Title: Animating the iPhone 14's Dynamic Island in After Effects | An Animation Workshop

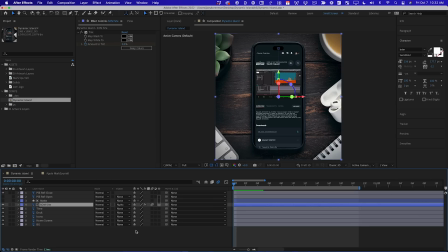8:10 And because I matched the size and shape of it initially, it didn't do anything, it looks the same. So now I can actually just manipulate that matte like this, and that's how I'm gonna change the shape of that foreground app to a circle at the end.
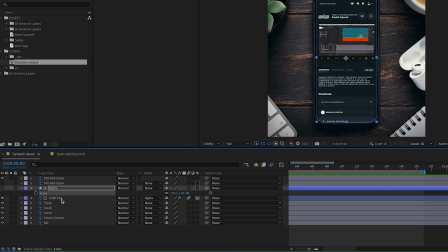8:22 Now I want the matte to follow the movement of this layer, so I need to make it a 3D layer. I'll also turn on motion blur, and then I'm gonna parent it to the layer underneath it.
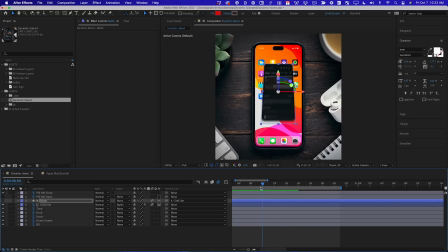8:32 So now that matte layer will actually follow that layer as it dips and swoops and goes into the dynamic island. Now I wanna change the shape of this matte over time. So what I'm gonna do is double tap U. Here's my rectangle path.
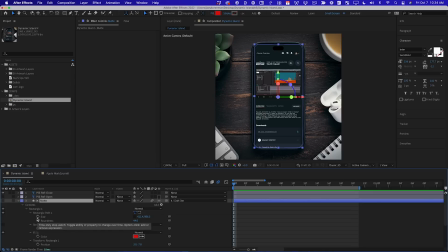8:44 I'm gonna change the size and maybe the roundness over time. So I want it to maintain this shape until probably about here, and then it will start to change.
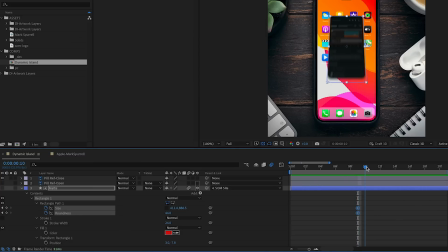8:55 So I'll set size and roundness keyframes. I'll go forward, and I'm gonna put the keyframes here while I can still see it. So first, I'm gonna set the X and Y size properties to be the same. And that's because it will then make that rectangle into a square.
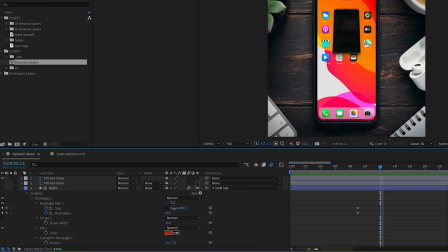9:09 And when I jack up the roundness setting, it will turn it into a circle. So I'm just gonna copy this X property and paste it into the Y property.
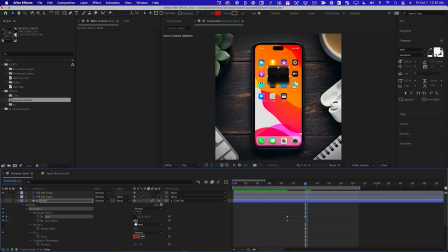9:16 And you can see now we have a square. And then I'm gonna increase roundness until it looks like a circle. And now I'm gonna step forward until the end and see how big that circle is relative to the dynamic island.
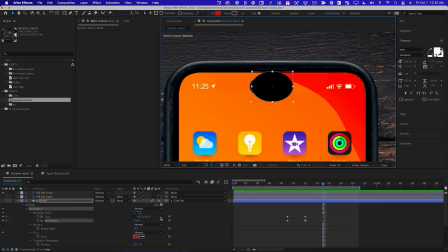9:26 And it's too big. I'm no expert, but it's too big. So now I'm gonna lock the X and Y size properties and shrink this thing like this. And then I can pull this keyframe back here and let's take a look at it. Okay, cool.
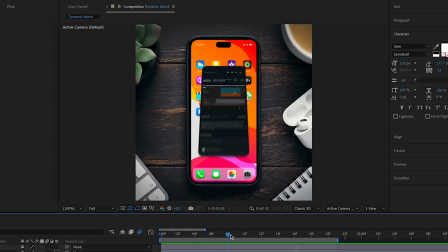9:38 So it is working, but there are some issues.
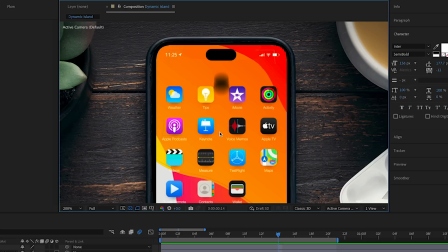9:41 And the main issue is that as this circle gets close to the island, it's going so fast, we don't actually see it make contact. And so it's not gonna feel very good. So a couple things we could try.
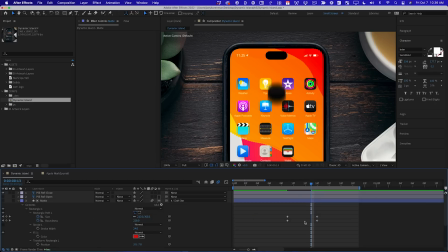9:51 One is we could spread these keyframes out a little bit further so that it has a little bit more time as being larger in the frame. But that's not gonna solve the problem of not actually seeing the impact with the island.
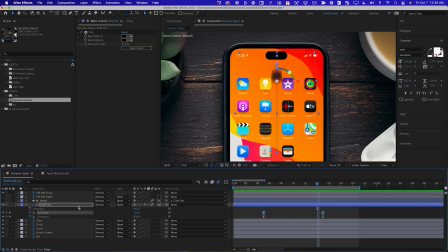10:03 So to fix that, I'm gonna go back to this layer and I'm gonna look at the value graph for Y position. So this is something I do all the time when I'm animating. There's 1 or 2 frames that I wanna be really, really precious about and specific. And so I'll use the graph editor while I'm actually just looking at that frame to manipulate things
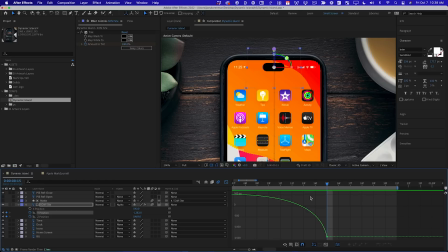10:22 and get the timing and spacing exactly the way I want. So this is the final frame where that circle has disappeared, but the frame right before it, I would like this blurry shape to actually be touching the island. So what I can do is select that last keyframe, and I want you to watch up here as I manipulate the Bezier handle. That sounds kind of dirty, by the way, manipulate the Bezier handle. I shouldn't say that anymore. As I bend this yellow thing, watch what happens.
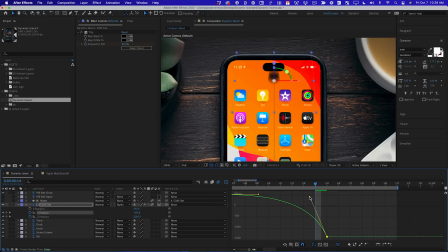10:44 I can really precisely control where that second to last frame ends up. And then I could go back 1 frame, and now I can just kind of shuffle through it with the page up and page down. And that little bitty tweak is gonna make you feel that impact a lot more. See the difference there?
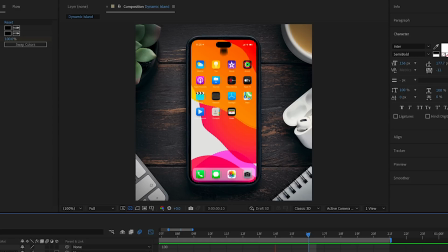11:00 Little tiny moves on the graph editor, it makes a huge difference. And now we can start animating the dynamic island itself.
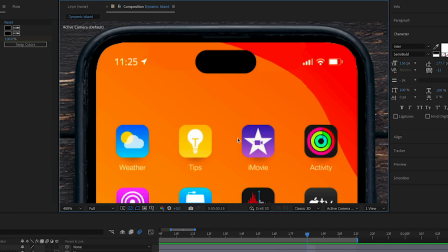11:06 But to do that, I'm gonna need it to be a shape layer. So first, let's make a shape layer that matches the shape of this.
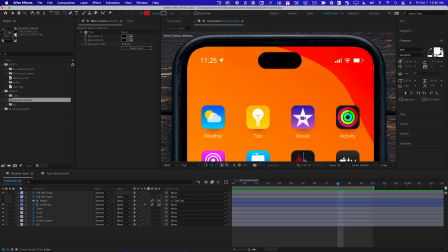11:12 That should be pretty easy. Let's grab a rectangle tool, and I'm just gonna kind of do my best to get it the same size. And I'm gonna do the same thing I did before, just turn down the opacity a little bit. I'm gonna turn off the edges so I can see really precisely.
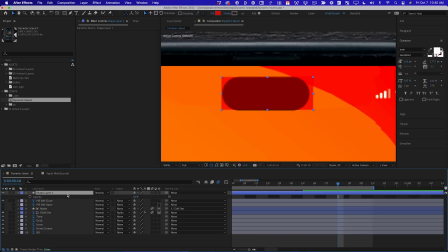11:25 And I got pretty close, but it looks like it needs to be a little bit taller and a little bit narrower.
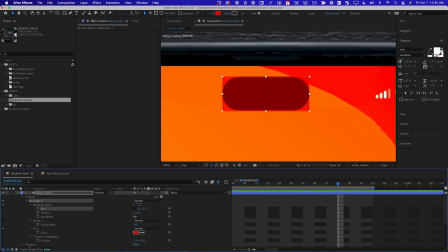11:31 And then I can adjust the roundness, and we're good to go.
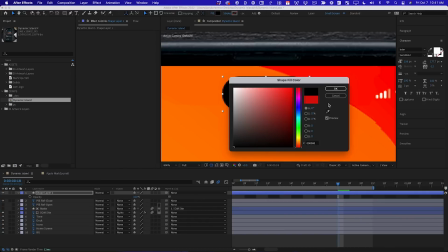11:34 Let me turn the opacity back up, set the fill to black, and rename this DI for Dynamic Island. And then I can turn off the reference layer from Photoshop. So let's take a look at the reference and see what happens on the phone when that dynamic island is impacted.
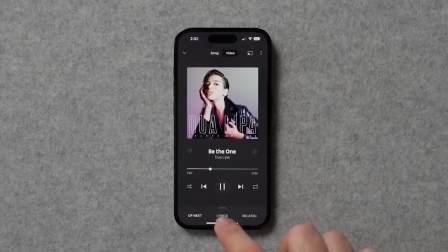11:49 So you'll notice it kind of swallows the foreground app and grows like it was this hungry black hole or something.
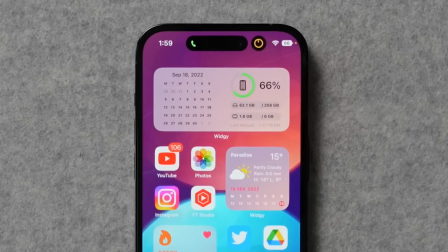11:56 And then it shrinks back down, but it kind of overshoots and oscillates a little bit. And then it moves to the side and it spits out a little circle.
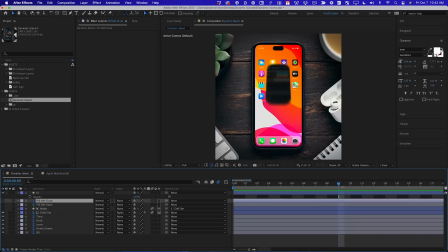12:04 So we've got a few things we need to build, and we're gonna do this in stages. So we'll start with the first part of the move, which is when the impact happens right about there.
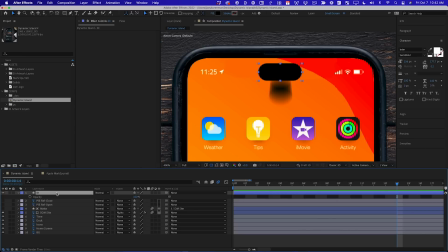12:12 Let's zoom in so we can see this better. And I'm gonna animate the size and position of the dynamic island.